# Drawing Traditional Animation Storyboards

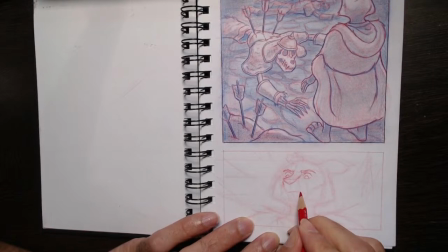184:27 I want the mouth to maybe just go off to one side a little bit, right? As if he's a little bit annoyed about
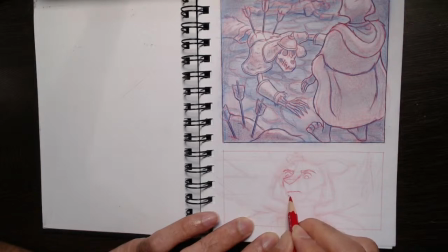184:47 what he's seeing,
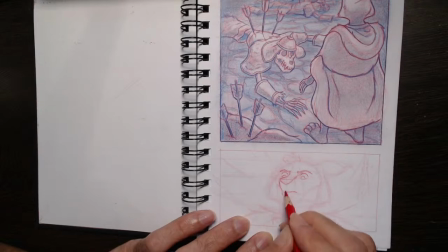184:53 right? I'm not framing it, I'm leaving it, I'm not joining that line, right? It's tempting to want to join the line, but I'm giving him a bottom lip and I'm gonna make his mouth a little bit smaller because it's hand-drawn.
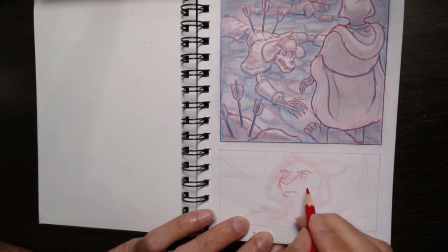185:11 We can do that, which gives the expressions a little bit of appeal that CG can't quite have. So here his muzzle is gonna be, right? So we just put a little line there like that, right?
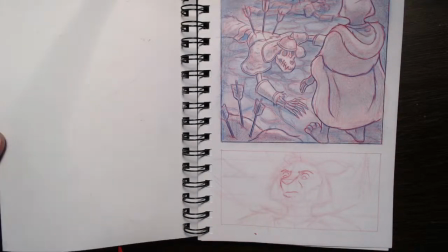185:28 So I'm at the moment, I'm really liking what I'm getting with the expression.
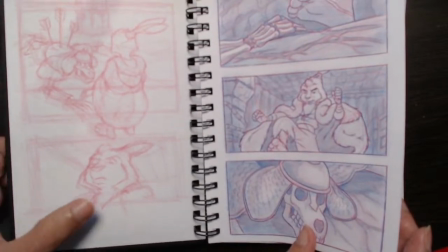185:35 Whereas you kind of see with the original rough, it's nice, but it doesn't have the depth, right?
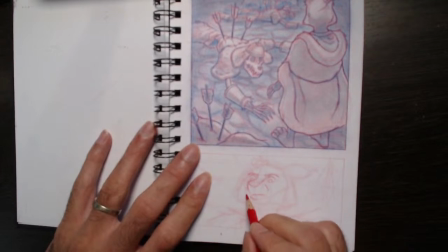185:43 So I'm really trying to get that depth of expression. Now this is the eye mask, right? Comes around like this, and it goes into where the cheeks to the bottom of the mouth like this,
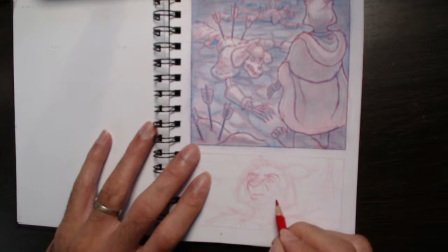185:59 but we want to think of his jaw, which comes out at the side. So we're just gonna give him this kind of cheek shape, which comes like a triangle out.
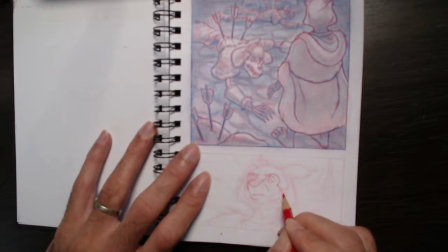186:13 Now, this flattens the character, but that's the design, and I kind of like it. Gives it that nice old school cartoon feel. And we're going to come in here and frame, give him a bit of a chin
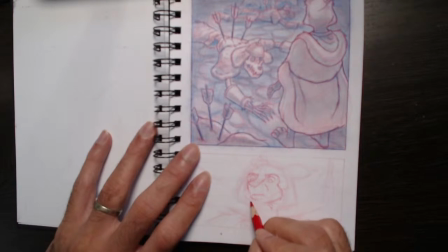186:28 by framing that with some fur like this, helping that up angle, right? So then here we're going to
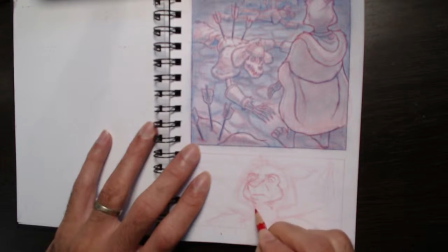186:42 do the same thing, right? But then we're going to put the fur up and out like that, right?
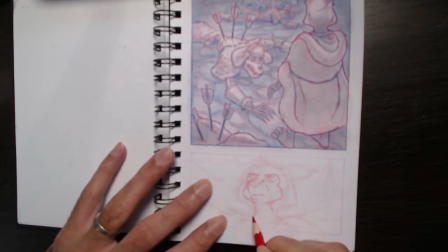186:51 So that unifies him with the neck area, which is going to come like that.
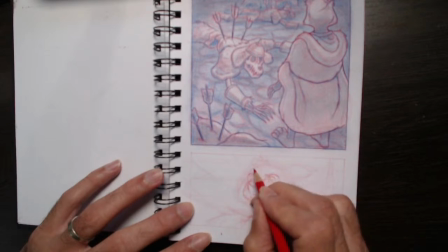187:04 Now the head, we're going to bring that to that triangular point, right, and bring that straight. So this is going to give him dimension, so his head is going to be traveling backwards, his skull is going to be traveling backwards like this, right?
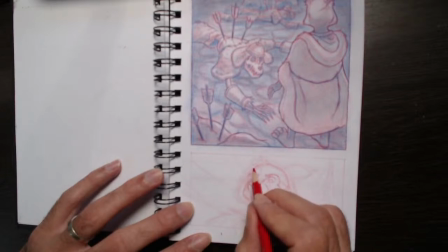187:22 So that's his zygomatic arch, and his bone would be there, it's traveling backwards. We're going to bring it a little bit out to frame the face a little bit. Then we're going to bring those cheeks
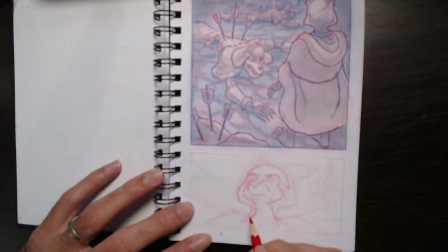187:43 down and around there like that for into the trapezius. So just this square line here, this triangle here, frames that and helps the up angle of the chin, right? So the same we want to do around this side.
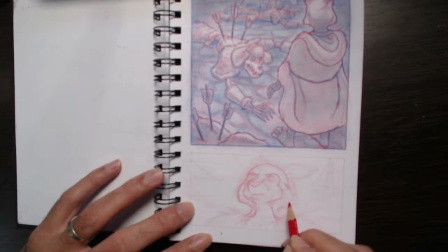188:03 We want to think about his fur coming out here like this. And for me, doing these drawings really helps
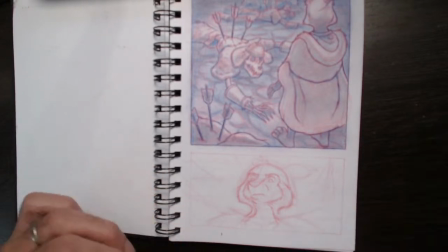188:19 finalize the character, because you saw me doing a lot of illustrations colored in Photoshop and clean lined, with him doing all these
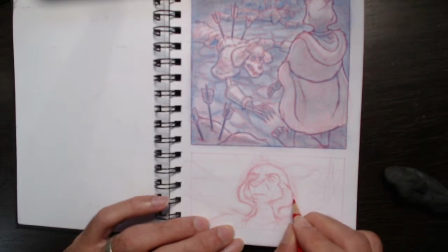188:29 fighting poses and these generic smiles.